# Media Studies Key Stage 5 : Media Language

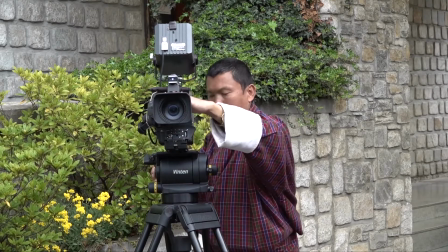[4:50]
Panning is when the camera is moved horizontally from one side to another on a central axis.
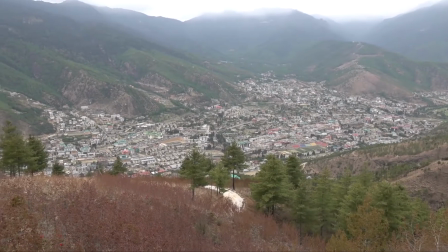[4:57]
This is a rotating movement in which camera's position remains in place, but the direction that it faces changes.
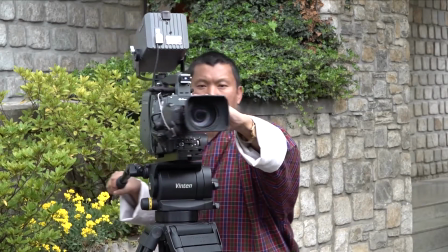[5:05]
It can be used to follow a moving character or to fit more into a frame.
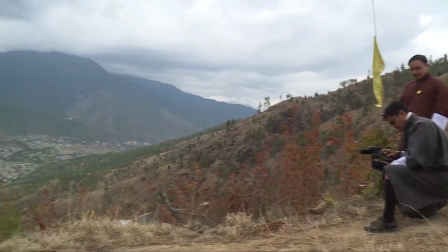[5:12]
For example, panning across a landscape to create a sense of place.
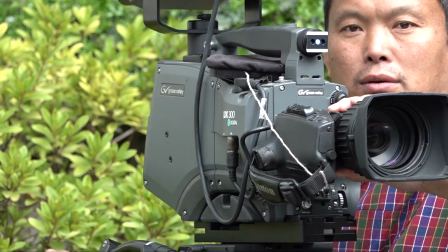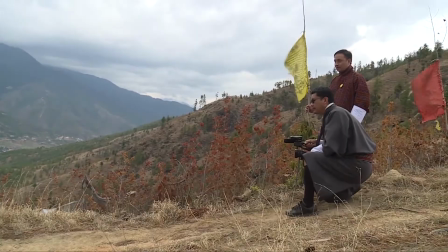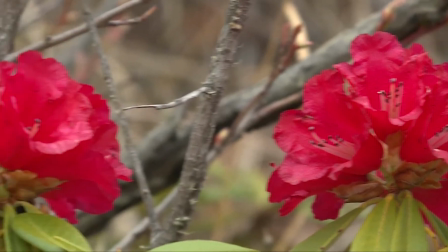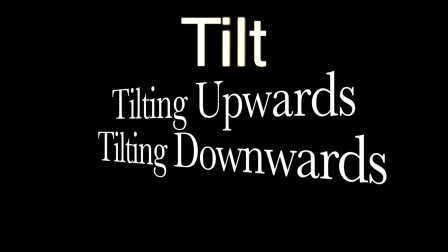[5:43]
Tilt.
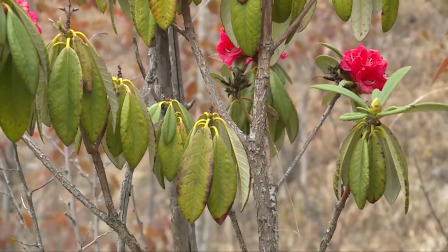[5:47]
Tilt shot is either upward or downward turn of the camera on fixed head.
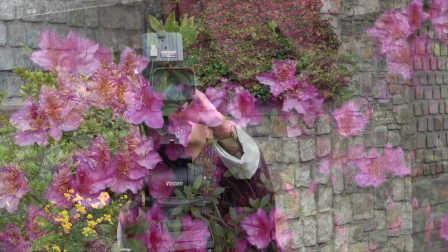[5:54]
A slow upward tilt can be very effective in making a subject appear bigger or more significant,
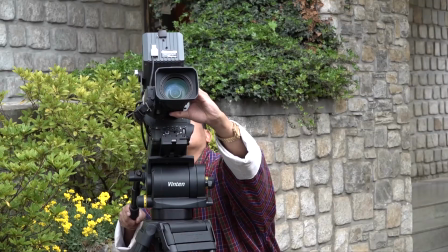[6:02]
while downward tilt has the opposite effect.
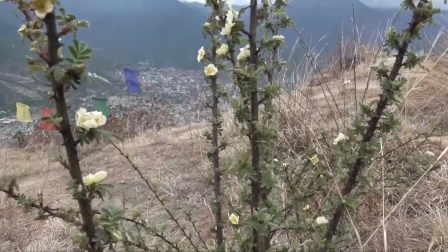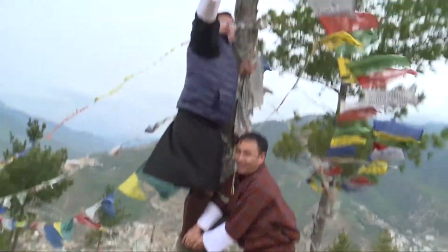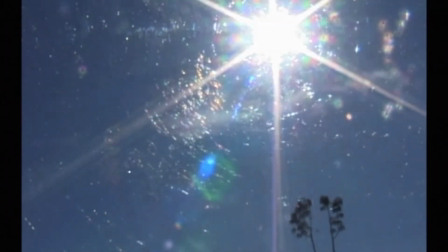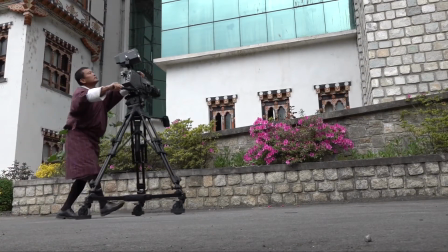[6:48]
Dolly shot. The camera on the dolly can be raised, lowered, pivoted, or tilted by the cameraman.
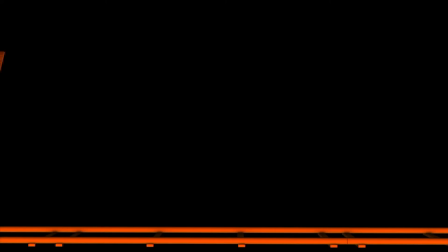[6:56]
A dolly shot is usually one in which the dolly is set on tracks,
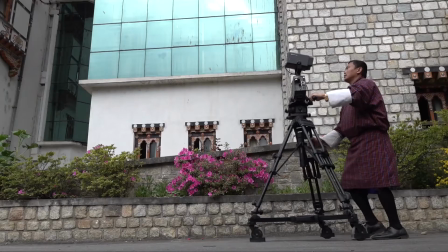[7:03]
whereby allowing for a smooth, even movement. A dolly gives the illusion that the viewer is walking towards the subject.
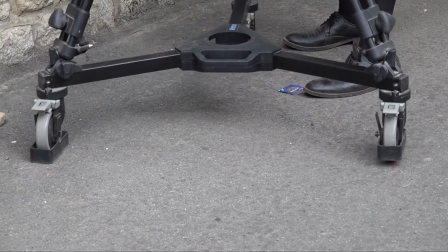[7:13]
Dolly shot can be a great way of creating a sense of intimacy between subjects.
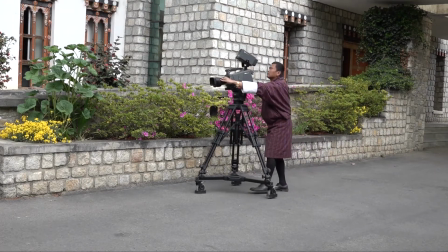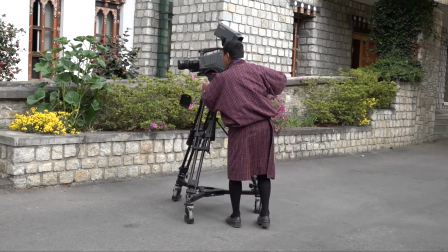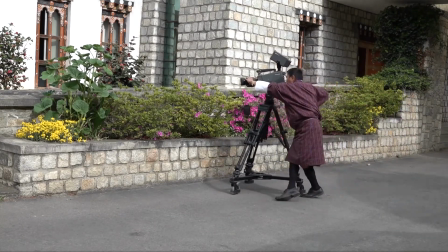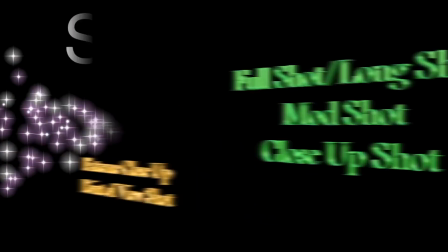[8:01]
Shot sizes. Long shot.
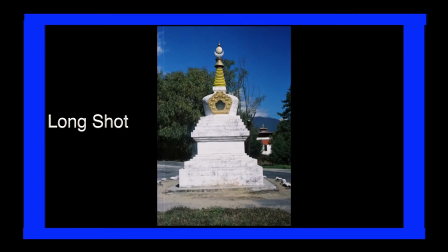[8:05]
Long shot shows the body of the subject from head to toe.
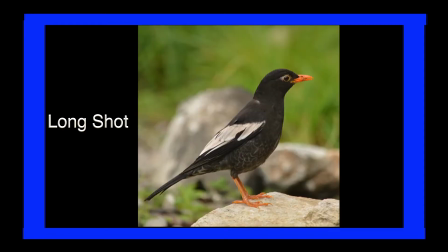[8:10]
This tends to focus more on the character's movement and gestures rather than their state of mind.
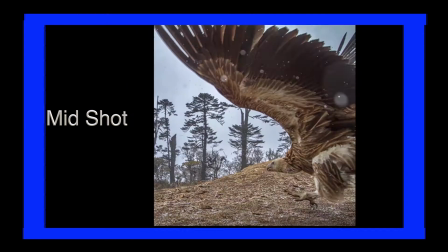[8:18]
Mid shot. This shot typically shows the subject from knees up.
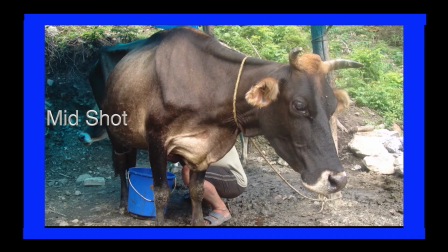[8:26]
It allows the viewers to see the background environment and the character's
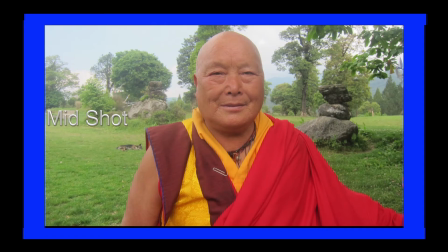[8:31]
gesture while still being close enough to capture their emotions.
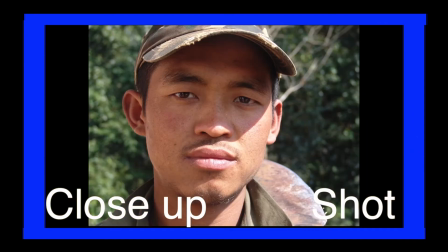[8:40]
Close-up shot. In close-up shot, the subject's head or face takes the majority of the frame.
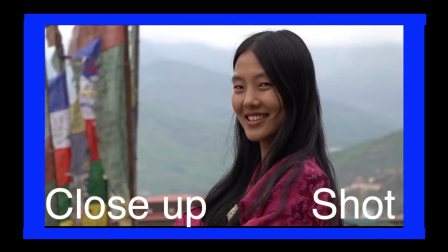[8:48]
It allows their reactions and emotions to dictate the scene.
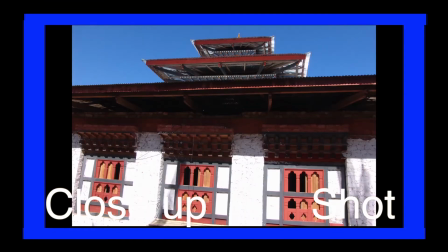[8:54]
Thereby, subject becomes the prominent focus and helps the audience build
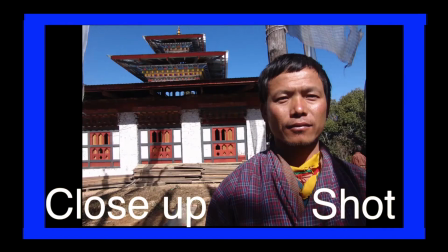[8:59]
a personal connection without being distracted by background interferences.
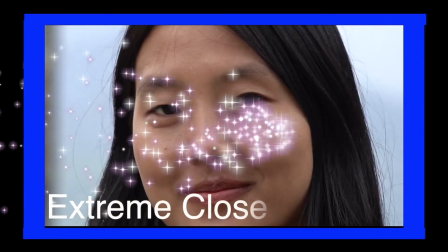[9:04]
Extreme close-up shot.
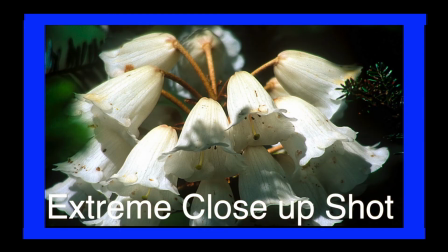[9:06]
It is too close that only one specific detail, such as person's eye or mouth, can be seen.
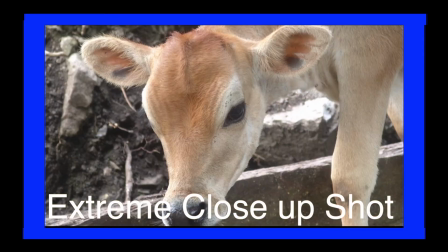[9:14]
It allows the viewers to see details that may have otherwise gone unnoticed
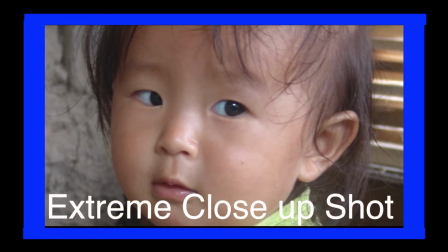[9:21]
and can really accentuate the emotions that subject is experiencing.
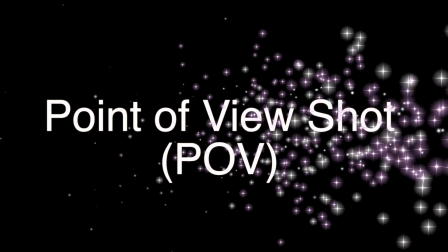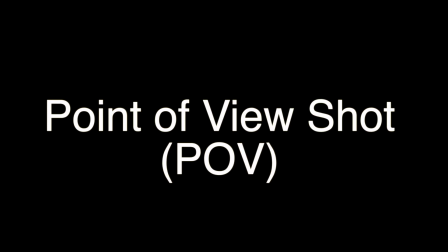[9:35]
Point of view shot.
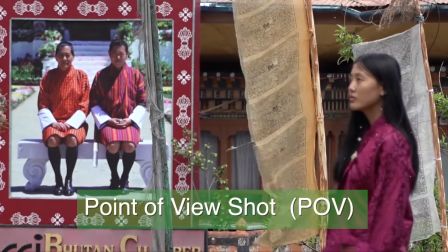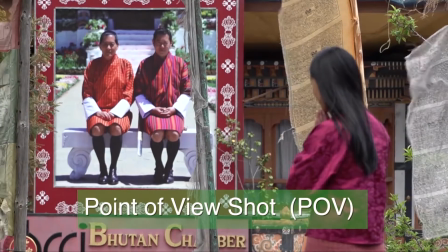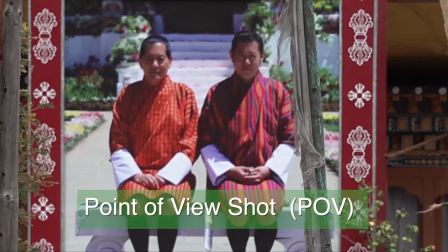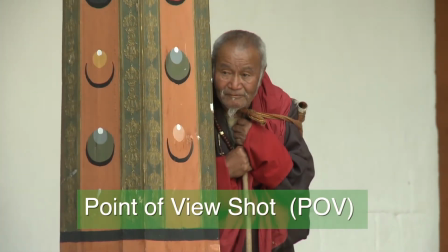[9:52]
Point of view shot. It is also known as the POV and depicts an angle that shows what a character is looking at.
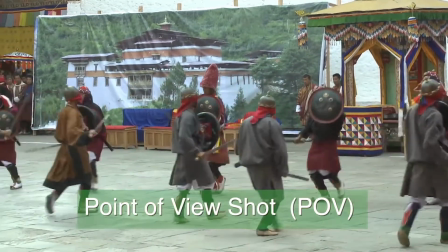[10:01]
This type of shot allows the viewers to make the perspective of the characters
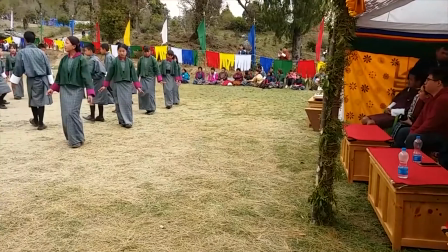[10:06]
and begin to understand their state of mind on a more personal level.
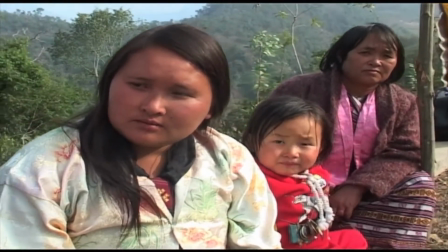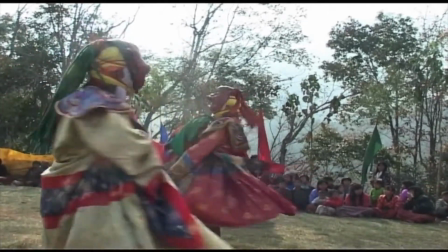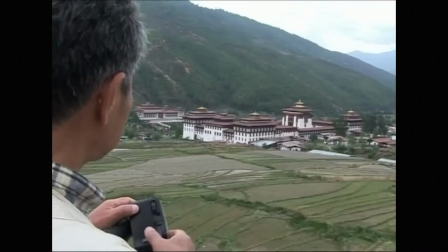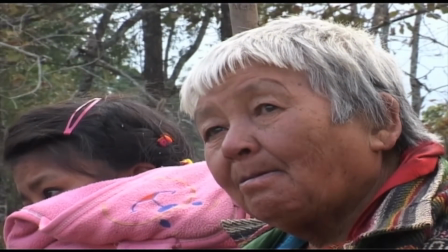Alright, we are done with the camera movements and shot sizes. That was all about technical codes. Now let's talk about symbolic codes. Symbolic codes show what is beneath the surface of what we see. Symbolic codes are social in nature, meaning that these codes live outside the media product themselves but would be understood in a similar ways in the real life of the audiences.
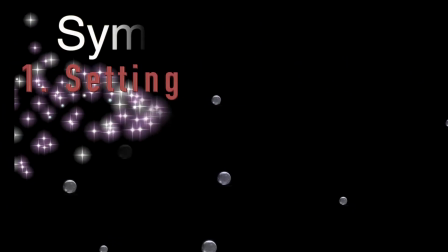[11:17]
Symbolic code includes setting, body language, makeup,
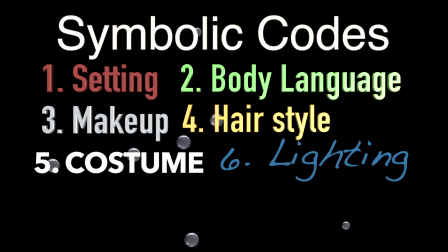[11:24]
hairstyle, costume, lighting, color, and sound. Setting.
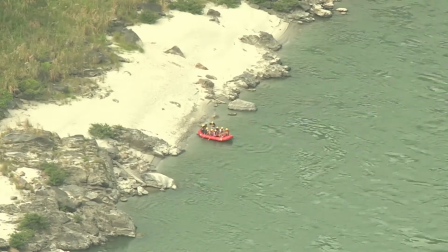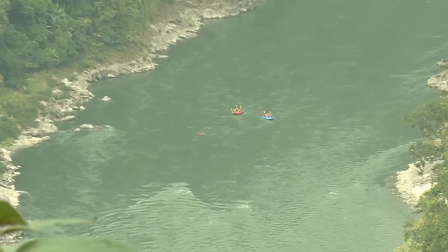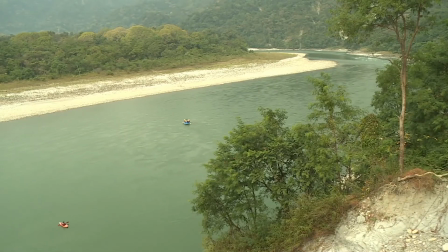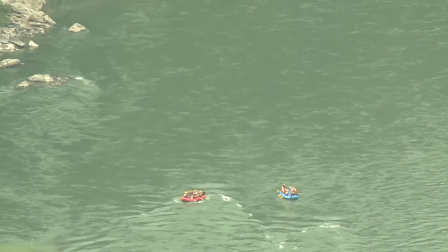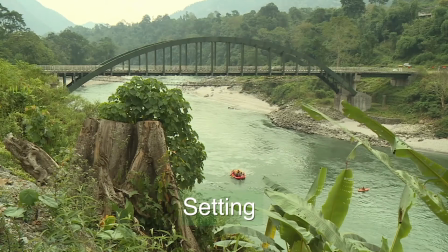[12:10]
Setting shapes the viewer's perspective of time and space where the particular scene is happening.
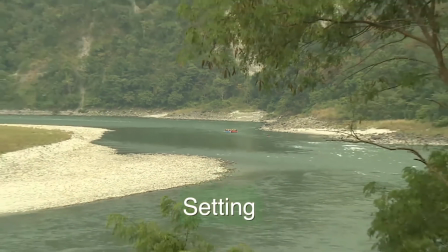[12:18]
It provides some contextual information to help the audience understand some aspect of the narrative.
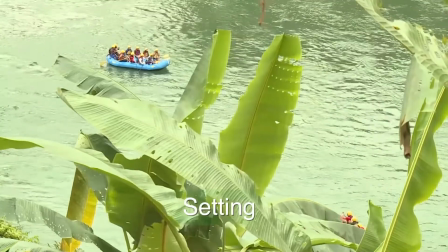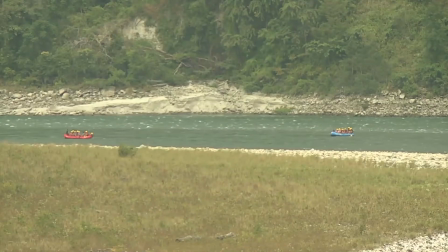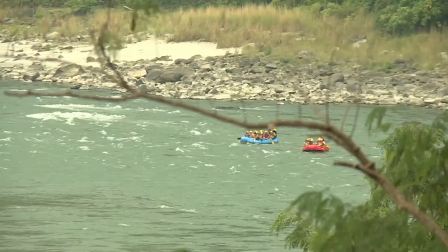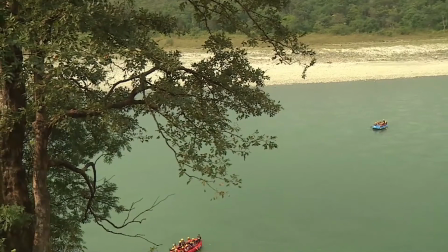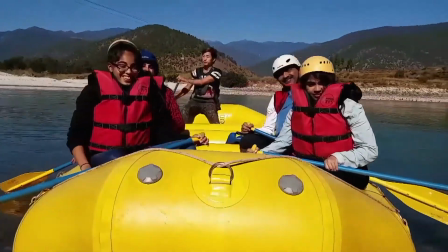[12:48]
Okay. Body language.